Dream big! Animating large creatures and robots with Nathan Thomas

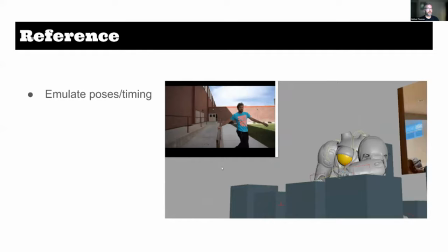[30:08]
So here's something that I can't do because I'm an old man now and I can't jump like I can't do like a parkour lunge over anything so I go to YouTube for that stuff. uh and you can see here there's some reference i'm using you know like some of the kick and the
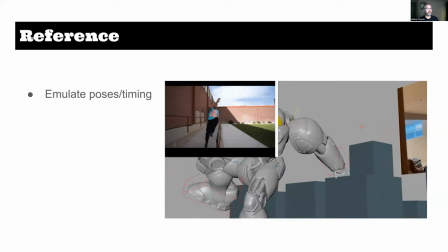[30:24]
legs are there off the youtube guy but it's a little bit different um and you know the speed is really different making sure this this robot felt big and heavy was important um but the biggest thing is you want to try and get the timing of poses first and then you can play
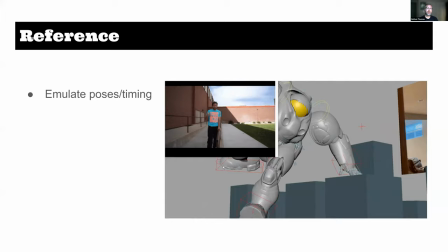[30:41]
with the speed in scale because this guy is a giant robot so animate him like he's small normal human size first and then start noodling around the timing stretching things out in order to make him feel a little bit larger uh
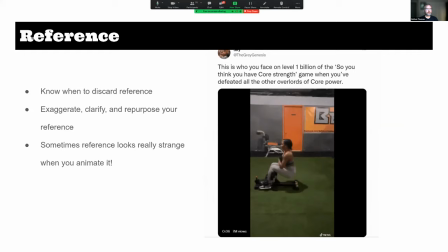[30:57]
and i put this reference here because this is an actual um uh like athlete she's doing this amazing crunch thing on her like it just doesn't look real so even though this is filmed and it's real uh it looks
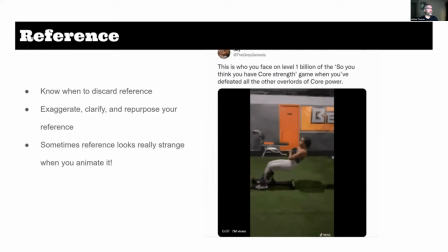[31:15]
unbelievable and so i put that here because like you sometimes no matter how accurate things are in video if i was to animate like this woman doing this crunch uh i'd be fired because it doesn't look realistic you know what i mean so
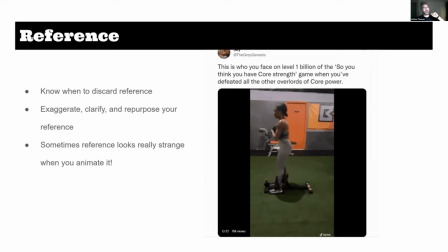[31:32]
there are times where you have to kind of discard reference because it's not going to visually look believable in 3d space if that makes sense well yeah that's very outstanding work from the lady in the video
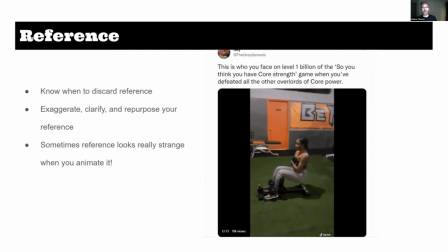[31:49]
i was about to joke like you cannot do that at the gym i'm working on it i'm working on it um and there's also times where you want to exaggerate clarify and repurpose your reference so what i mean by that is for example the reference of me
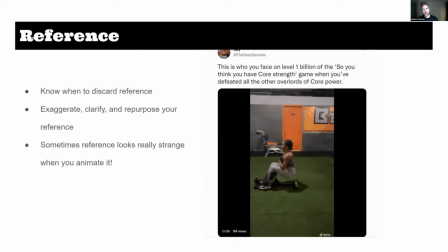[32:07]
punching the thing that looks awful if that was applied one-to-one onto the giant blitzwing character it would look really silly because uh i'm not that scary the person and i don't have the same force that he does so that's when you start analyzing your reference and saying
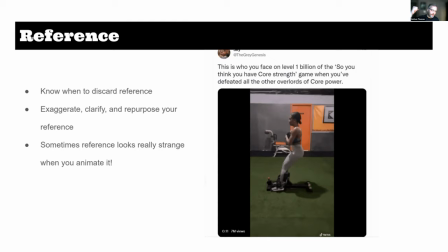[32:25]
like once you have the animation kind of roughly the same as a reference start going in there and saying what what can i do to make this punch a bit bigger or like this timing on this a bit faster and just start analyzing your poses from your original thumbnails
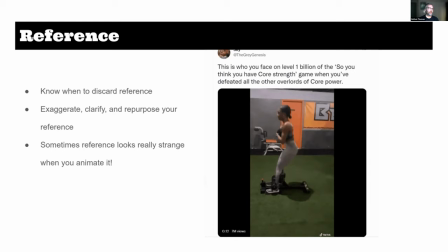[32:41]
even and bring that back into it and make things look really dynamic all
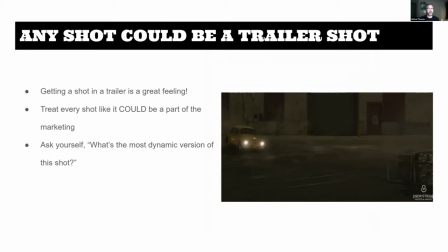[32:50]
right and you know I also just want to remind folks out there you know if you ever get to work on a film any shot can wind up in the trailer and it's a great feeling this is a shot that I ended up doing really quickly it
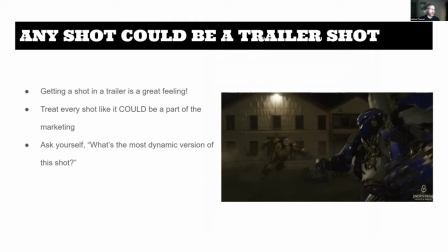[33:05]
was kind of like a new additional little thing they added in there and um um I didn't really think much of it it's like okay it's a quick little interstitial shot between from x y to z and it ended up in the trailer and it's a moment that you know fans loved and um getting getting your work featured into
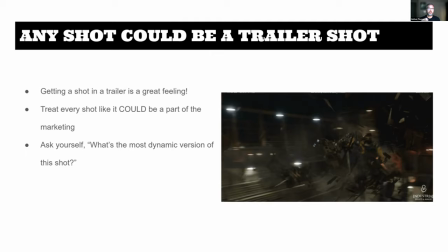[33:25]
a trailer is a really great feeling but I just want to you know let you all know that you have you can treat any every shot like a trailer shot because you never know what's going to be in the marketing so it's not like sometimes artists complain like oh I didn't get I'm
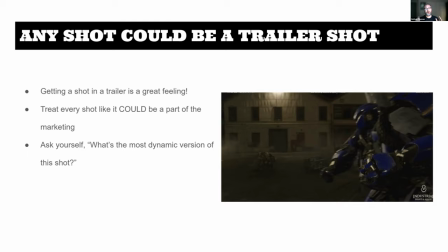[33:42]
not getting the greatest work or whatever and I just feel like you never know where your shots can go you have the power to turn a boring shot into an amazing shot and I feel like if you are you know